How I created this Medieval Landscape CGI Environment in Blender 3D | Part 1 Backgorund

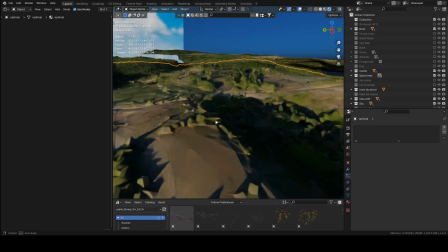Not much detail, no details, but you can see the color difference, like the green,
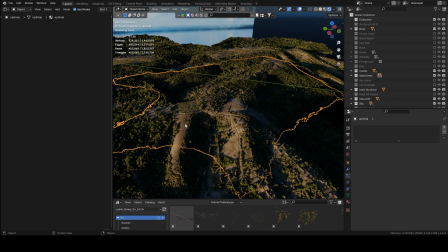the dark green, the ground color, the difference. Some area have trees and some don't, some are dense, some are less dense.
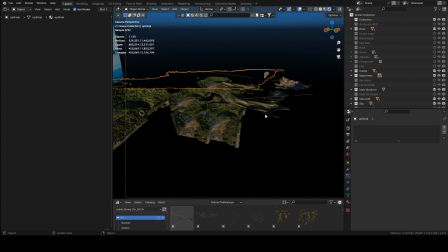Like, this is what I wanted, and this is what I wanted in the background, not here because it would look bad.
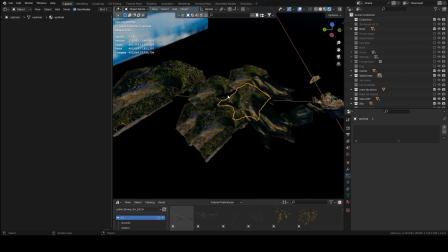So I also got this from CG Trader. CG Trader, yeah.
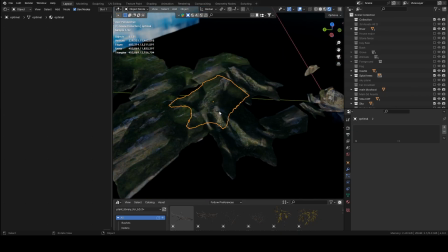And since if I added a plane as an example, let me show you.
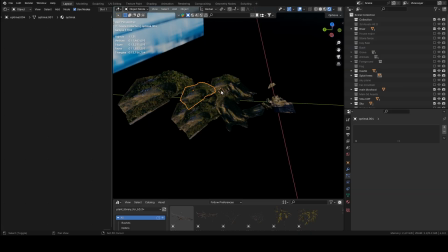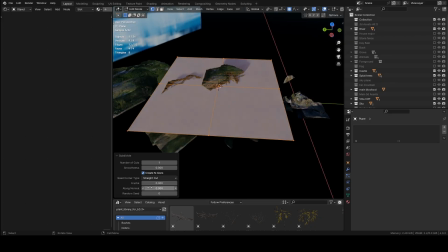If I added a plane and I subdivided it like 100 times or maybe more, and I added
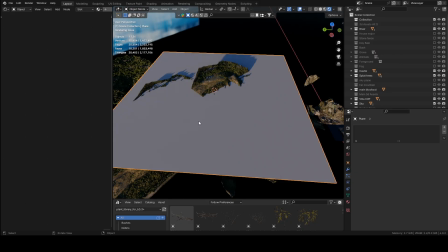trees and particle system here in this scene, my here and there, it will crash my PC,
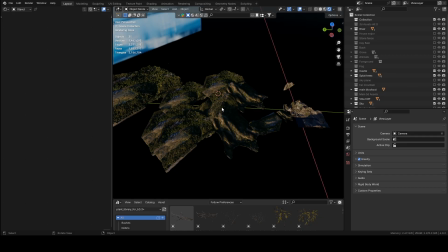and I wouldn't have been able to complete this render, like all of this,
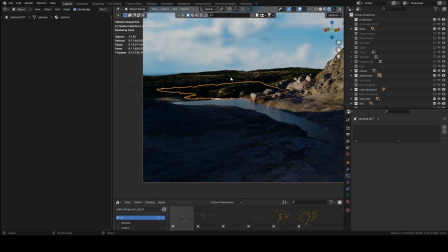because I don't have very good PC. So it randomly clicked in my mind this idea, why not use
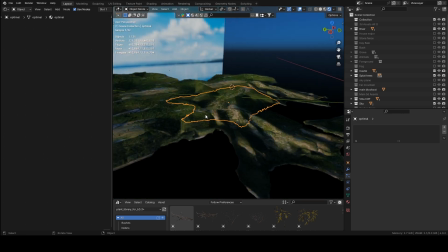3D scanned forest, and it helped.
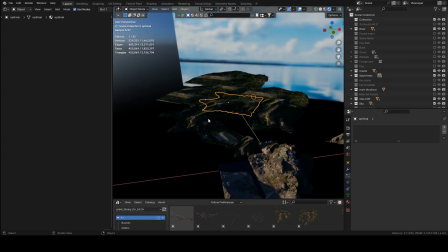It really helped me a lot, and like this changed everything for me.
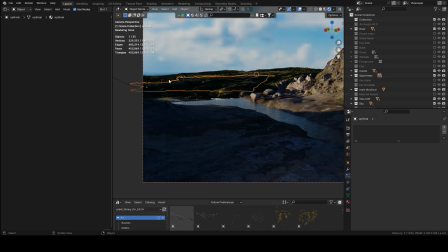So in future I may be using this technique much more in my environment renders. I will be making much more, and I will try to be consistent on YouTube from now on.
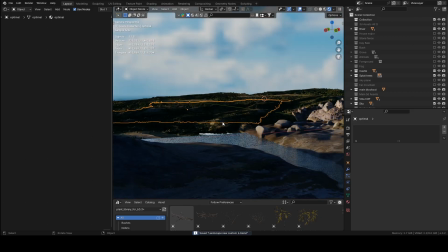So just need your guys support, that's all.
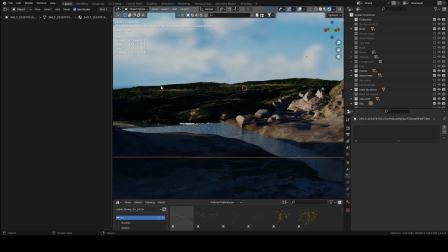So this is like the background where the whole forest is, but it still looks bad.
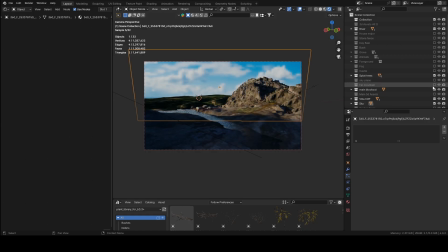Why it looks bad? Because let me remove the castle, the main elements here, because there is no horizon. All the like reference images I've seen, like the people those huge landscape shots,
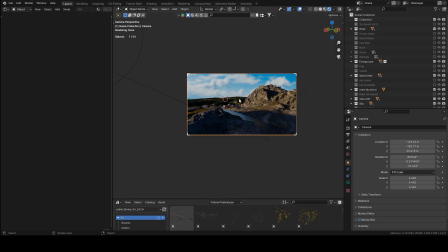there's always a horizon at the far end, and I didn't have that, so it is still incomplete. So I added, you can see the name Far Mountain the mountains.
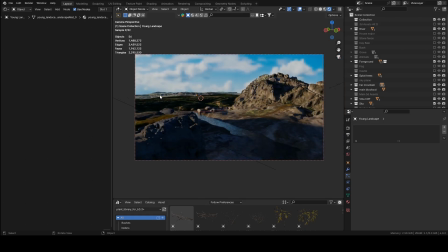Now it looks much more realistic, because the horizon is almost like far and almost same in the same line. Without that it would look like this, which is like incomplete, like why the world ended right there,
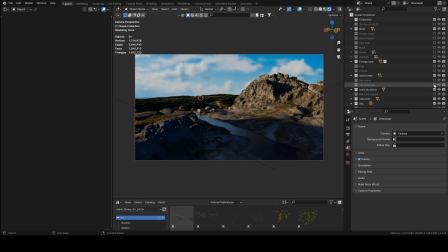why is it not stretching over the horizon and something like that. So I added this and it completed my scene.
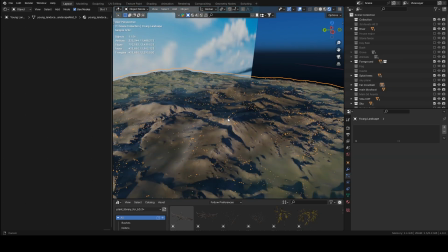This is also a 3D scanned mountain terrain.
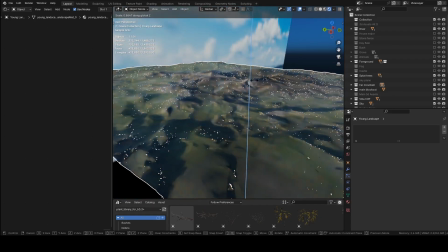Let me scale that up. It was actually
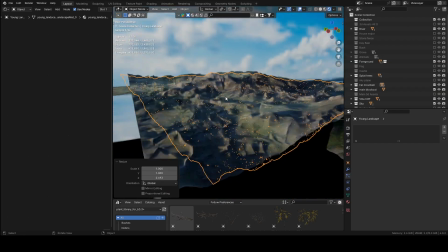much in more height, the peaks, but I scaled them down,
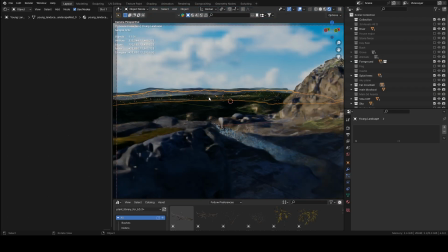so better to have better like horizon. And it is like in realistic for in those photos you can see all those mountains, even though they are very huge, but in the horizon in the end they look leveled, like all of them look leveled up in the far area.
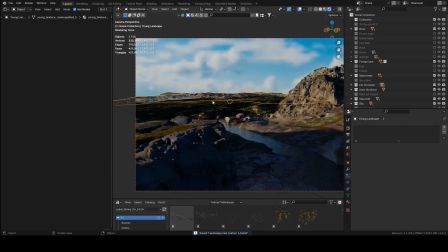So I did that, tried to match it as close as possible, and yeah, this was my background.
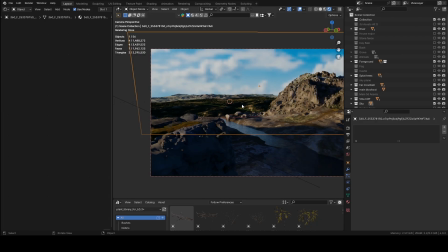And also let me like
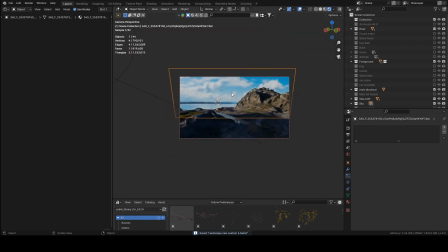this, and also I added this image of the sky text, the sky,
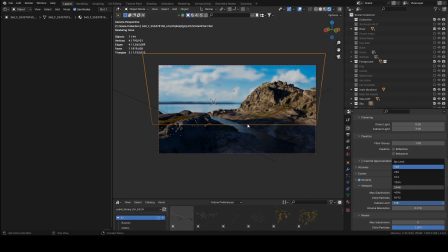and let me get this in 2K. So this is how it will look.